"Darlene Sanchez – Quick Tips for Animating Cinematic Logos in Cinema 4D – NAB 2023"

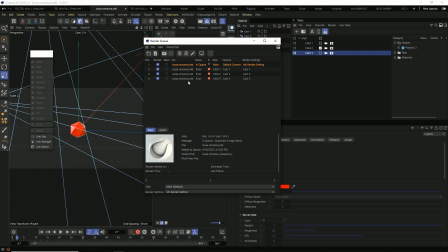Notice how I set it to render all takes. It also included my main. So most of the time, you wouldn't really need to render your main. You're only going to render your takes. So just keep that in mind if you're working fast. This is where, okay, maybe just marking my takes will be better for you.
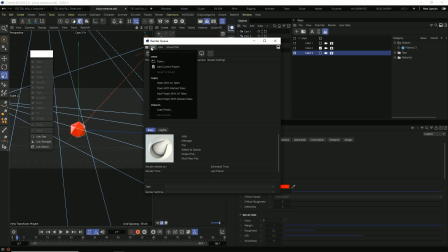So let me just delete this again and add project with marked takes. So now it only added camera 2 because that's the only one that has this checked. So it's a great tool. I've used it a lot now. It's something I go to.
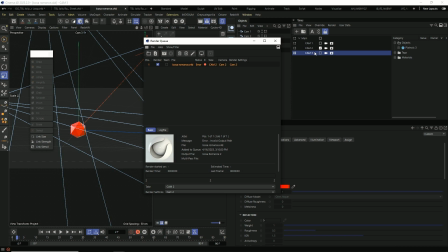Specifically, it's helped me organize my projects better because I approach them in the way of, okay, what's going to work best for me in the moment to add it to the takes? And that's all in the organization of it, how it's labeled and put in your nulls so it's saved appropriately. So then it's easier just to drag over your stuff into your option here.
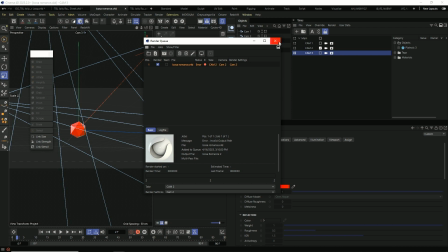So that's it for takes here. And I'm going to move on to camera lenses.
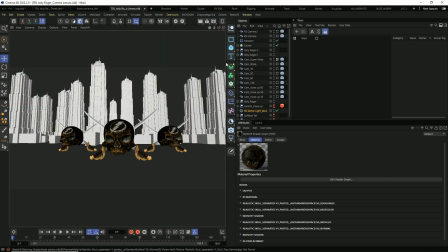Now, camera lenses is a great way to add to the story you're trying to put on for your animation. It can really change just the whole mood and style of it. In this case, I was going for something cinematic, something very dramatic. I wanted to show off the skull. So I made sure to look into camera lenses to see how I can make my animation better. And 2 tutorials that actually helped me grasp that was one of David Ariev's on schoolofmotion.com has one that really breaks it down for you. And also one from Grayscale Gorilla broke it down really good as well. So I highly recommend those just for a full breakdown with nice images to explain it.
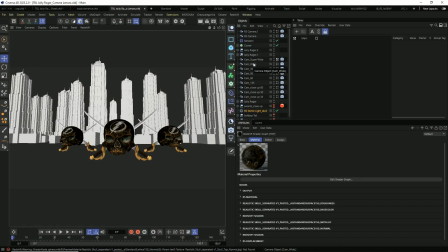But pretty much you've got your super wide. As you can see the skulls in here. They're really small. It's like you're a small person looking up. It's a good lens if you have a very large scene and you want to showcase that scene. That would be a good lens to show it with.
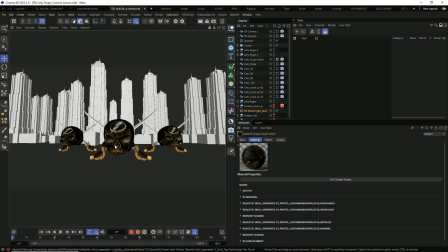The only thing about this is that when you do that, it does distort your model up front. So if you're trying to do this with a person inside your project, it's probably not the best because then it's not going to look like it should.
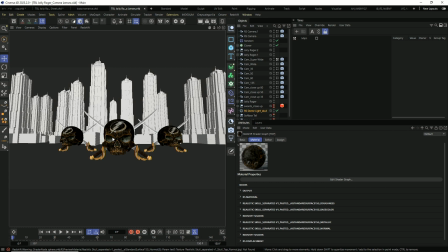Unless that's the vibe you're going for, then by all means go for it. For like a trippy fear in Las Vegas loathing vibe, that would be your choice. So I just went ahead and put these here so you can just see what the differences are. As you can see, just between these 2 different lenses, note the background is changing.
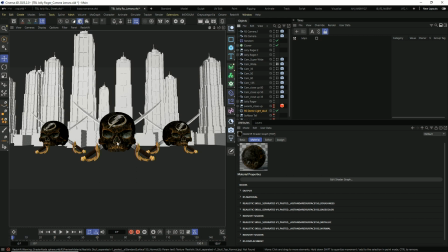Now it's closer to you. And these skulls are more proportionate.
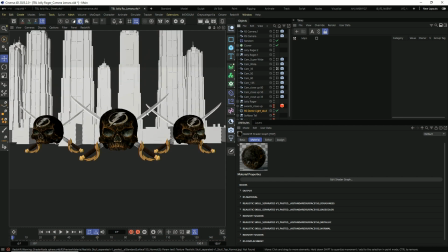And now I go down to the 35 millimeter. Again, most of the buildings are now cut off, but this is now more proportionate. And the 35 millimeter lens is the default lens in cinema. So most of the time, this is what you'll be working with if you don't change it, which I do that a lot.
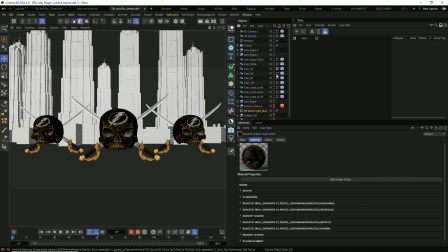And I've started to play around with lenses for that. And then we go into the 50 millimeter, same thing.
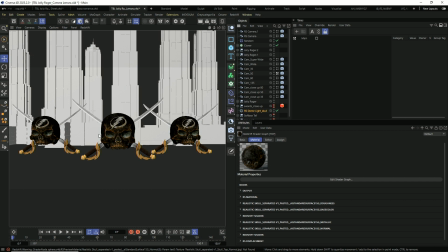Your background is now bigger and your subjects look closer and more proportionate.
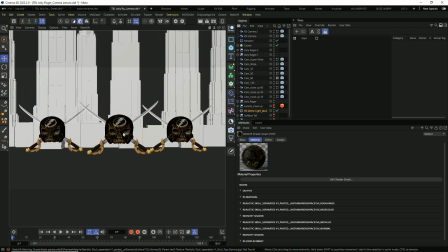And that's just really the key difference here. Now they're all flat. You can't really tell that they're kind of in different spaces and Z depths. And it just goes on and on like that.
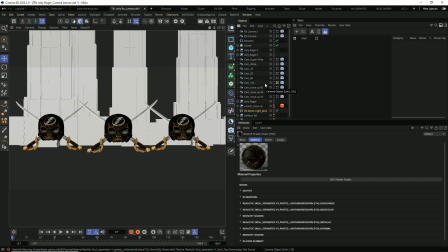Now, for camera lenses, it's just what really helps is having a base understanding of cinematography and photography. Those rules do apply and help you achieve a better, more cinematic look to your animations.
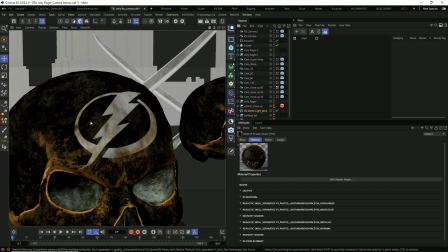And just to show one of the shots I did of the skull,
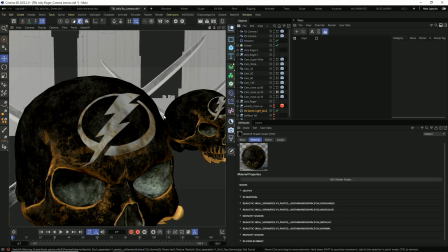you can see how it changes and distorts the farther down I go. And I believe for this project, I stuck with the 50 just so I can get a nice shot of that logo on the skull's forehead.